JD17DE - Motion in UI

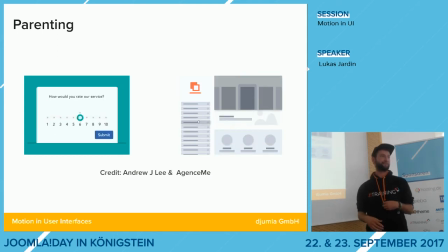761s
Und ihr werdet das merken, mit diesen ganzen Prinzipien ist es ganz oft so, wie ich eben schon geschrieben habe,
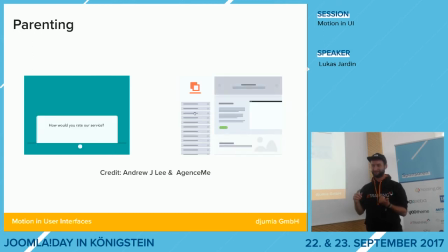765s
entweder werden da irgendwie visuelle Hierarchien von Elementen dargestellt, räumliche Beziehungen zueinander hergestellt oder es geht um direktes Feedback,
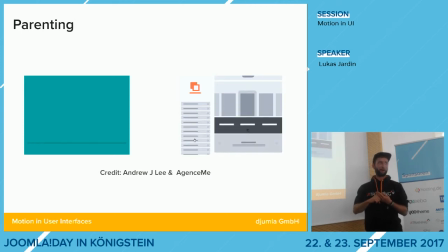772s
weil das ist so quasi der Hauptfaktor, der viel Usability bringen kann, die drei.
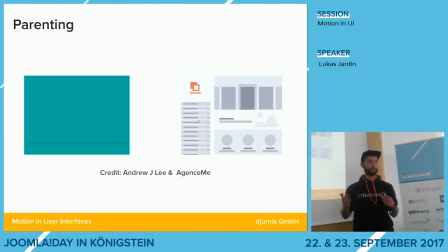777s
Und es geht um die Orientierung von Kontextwechseln, also bei Kontextwechseln, das ist ja diese Ladeanimation zwischen verschiedenen Statusen und Seiten.
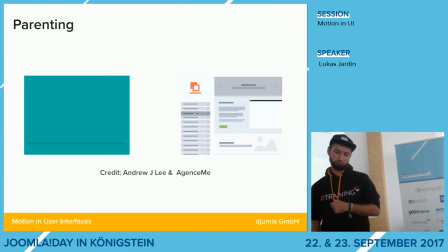786s
Dann das nächste, was ich euch zeigen möchte, ist hoffentlich, ist das Beispiel, was ich eben angesprochen hatte.
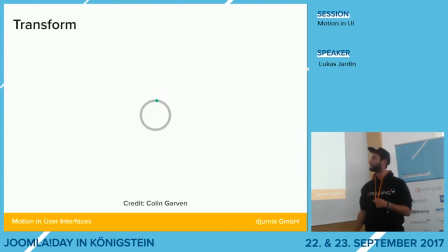794s
Man klickt auf den Submit-Button, es dreht sich was, es wird ein Haken. Und das ist halt einfach wesentlich schöner, weil der User sieht, was passiert. Er hat draufgeklickt, er sieht, okay, Maschine arbeitet und nicht Submit und ich warte mal ab und guck, was hier noch heute passieren könnte.
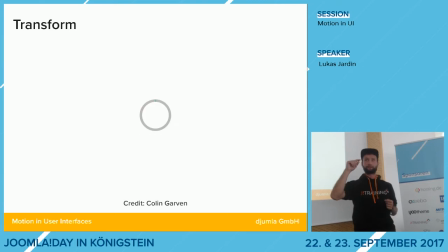809s
Abgesehen davon ist dieser Statuswechsel zwischen beispielsweise ich melde mich an und ich bin angemeldet, der ist auf einem Screen passiert. Also der Kontextwechsel ist viel, viel geringer und für den Nutzer viel besser nachvollziehbar. Vor allen Dingen in so einer.
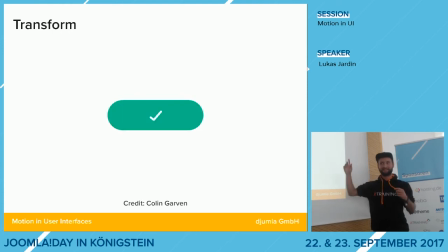824s
Ein PC ist ja an sich was Abstraktes, also dieses System, was ist ja an sich für die meisten was relativ Abstraktes. Und dann ist es wichtig, dass die zumindest diese Prozesse, die oberflächlich sind, gut verstehen können und nachvollziehen können.
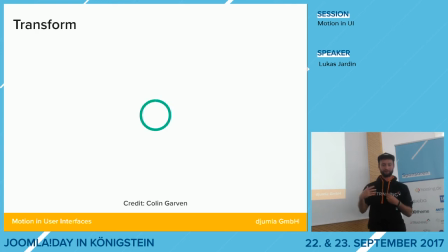834s
Einfach damit sie damit auch sich besser identifizieren können, sage ich mal. Und so weiß der Nutzer halt zu jeder Zeit, hey, was passiert, was macht die Maschine, da weiß ich Bescheid.
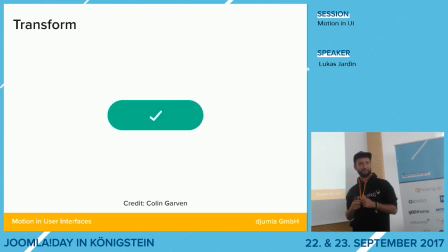843s
Und was ein anderer guter Grund von so Transformationsgeschichten ist, die können ja relativ, ich sag mal, aufwendig werden und aufgepustet werden.
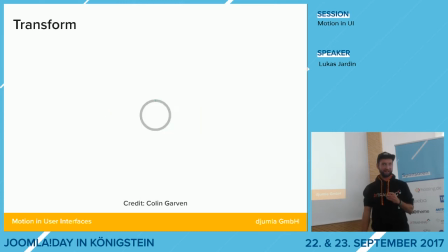850s
Und das ist halt auch ziemlich super, um einfach Zeit zu schinden. Wenn man sagt, man hat irgendwie ein bisschen Performance-Probleme oder die Seite lädt halt einfach ein paar Sekunden, wenn sich das Ding da dreht, dann, oder man kann die auch weiter ausbauen, keine Ahnung, irgendwelche Dinger fliegen noch rum, ist zwar an sich ein bisschen übertrieben, aber die Animation schafft Ablenkung. So, das ist ungewohnt für das Auge des Nutzers.
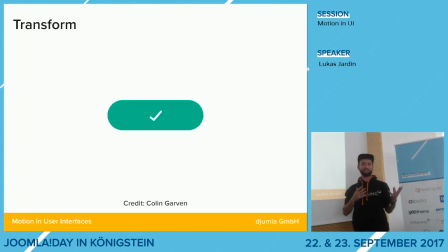870s
Und dadurch wirkt wird die Wartezeit subjektiv einfach als kürzer wahrgenommen und als kürzer empfunden, wie wenn man da einfach vor einem weißen Screen sitzt und denkt, ah ja, ich schau mal, ich gehe mir mal einen Kaffee holen. Das Schöne ist, man muss es nicht immer so aufpusten, sondern man kann auch kleine Animationen nehmen,
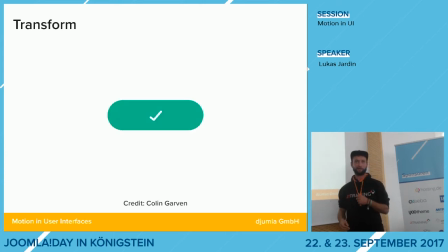887s
weil wir sind so evolutionär auf Bewegung getrimmt von den Augen her, dass wir auch ganz kleine Bewegungen wahrnehmen. Das ist halt einfach evolutionär ganz praktisch. Deswegen auch so ein kleines Ding würde schon absolut reichen.
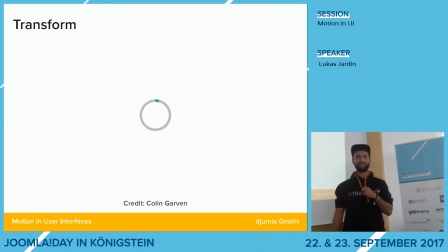899s
Weiterer Vorteil habe ich schon erzählt, dadurch, dass die Ladezeiten als kürzer wahrgenommen werden, ist auch die Absprungrate eventuell ein bisschen geringer. Also man kann dadurch auch tatsächlich im Endeffekt Geld verdienen, sage ich mal.
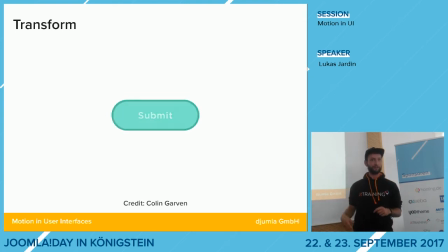909s
Und das, was man da am Anfang an Zeit investiert hat, was ja im Endeffekt auch Geld ist, wieder reinholen.
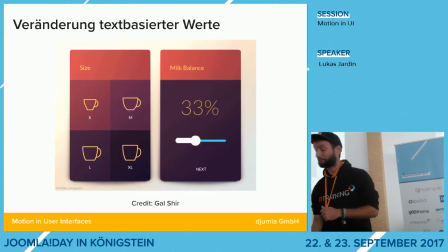915s
Dann das nächste Principle sollte allen schon mal unter die Nase gekommen sein. Das halt, das kennt man von so Slidern, ist diese direkte Veränderung von textbasierten Werten.
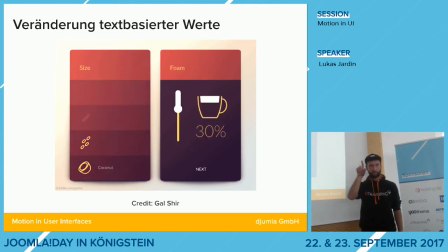923s
Das kennt man auch irgendwie, wenn man über eine Seite scrollt und dann irgendwie kommen, keine Ahnung, 400 abgeschlossene Projekte oder sowas.
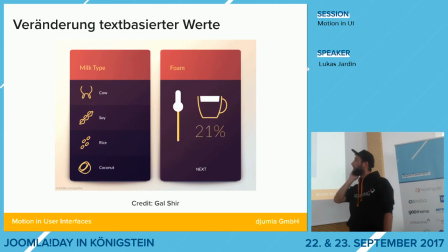929s
Das hochzählt. Das ist nur das Recht eigentlich interessant.
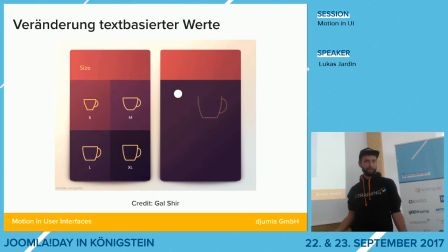934s
Ist halt super, weil es gibt direktes Feedback und wirkt wesentlich dynamischer als statische Anzeigen.
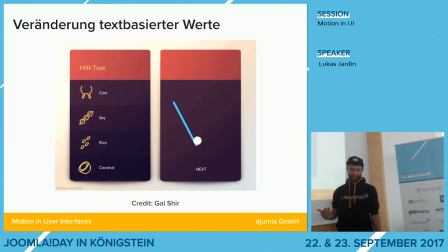939s
Wenn man sowas hat, das ist ja kein statischer Wert, der ist ja eben dynamisch, der kann verändert werden. Also warum sollte man ihn nicht auch dynamisch darstellen? Also das ist ja einfach, das ist nochmal eine Ebene drüber. Dann ist ganz wichtig, dass dadurch die Zahlen, die man hat, die werden in den Kontext gesetzt.
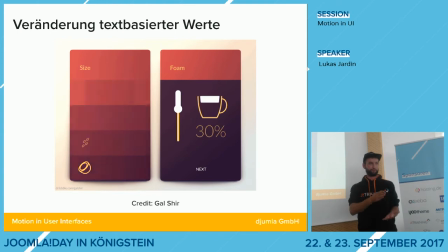953s
Wenn die so, zum Beispiel, wenn man von diesen abgeschlossenen Projekten ausgeht, ist ja nicht so, dass man von HTS-0-Projekte fetcht und dann 400, sondern das war ja ein Prozess. Und dieser Prozess, der wird dadurch,
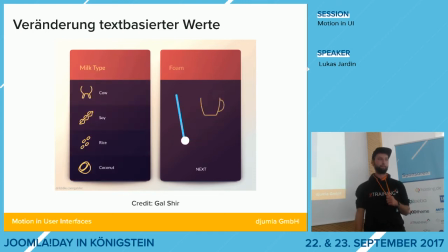962s
dass man quasi hochzählt bis, was weiß ich, wie viele Projekte, wird einfach nachvollziehbar und die Geschichte dahinter wird erzählt, sage ich mal. Das klingt alles so ein bisschen fancy, sage ich mal, aber es ist im Endeffekt, ist es nachvollziehbar für, also es ist nachvollziehbarer für den User am Ende.
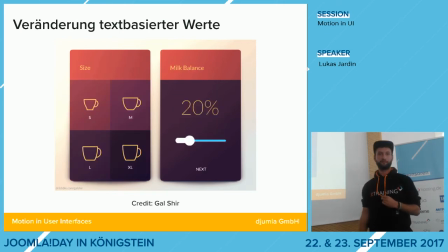980s
Und Story, ja. Wie fühlt man denn die Terze von oben? Schaum.
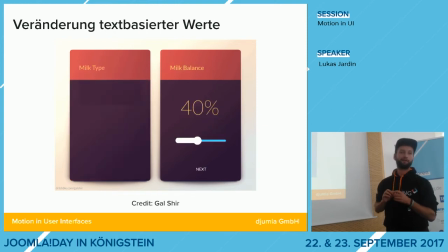985s
Das ist der Schaum. Das ist der Schaum. Das ist der Schaum. Steht doch. Okay.
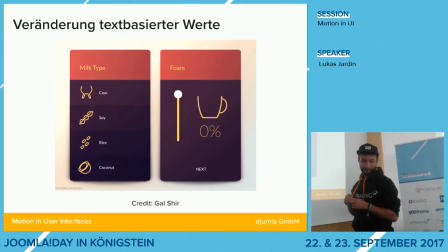990s
Wobei ich das dann ein bisschen ekelhaft finde mit 30% Schaum, aber jedem dasselbe. Okay. Genau. Und wichtig ist halt, durch diese direkte Rückmeldung wird auch wieder Orientierung gegeben. Die Fehleranfälligkeit von irgendwelchen Interfaces wird geringer. Es ist einfach präziser, also wenn man so ein, wenn man da direkt die Rückmeldung hat.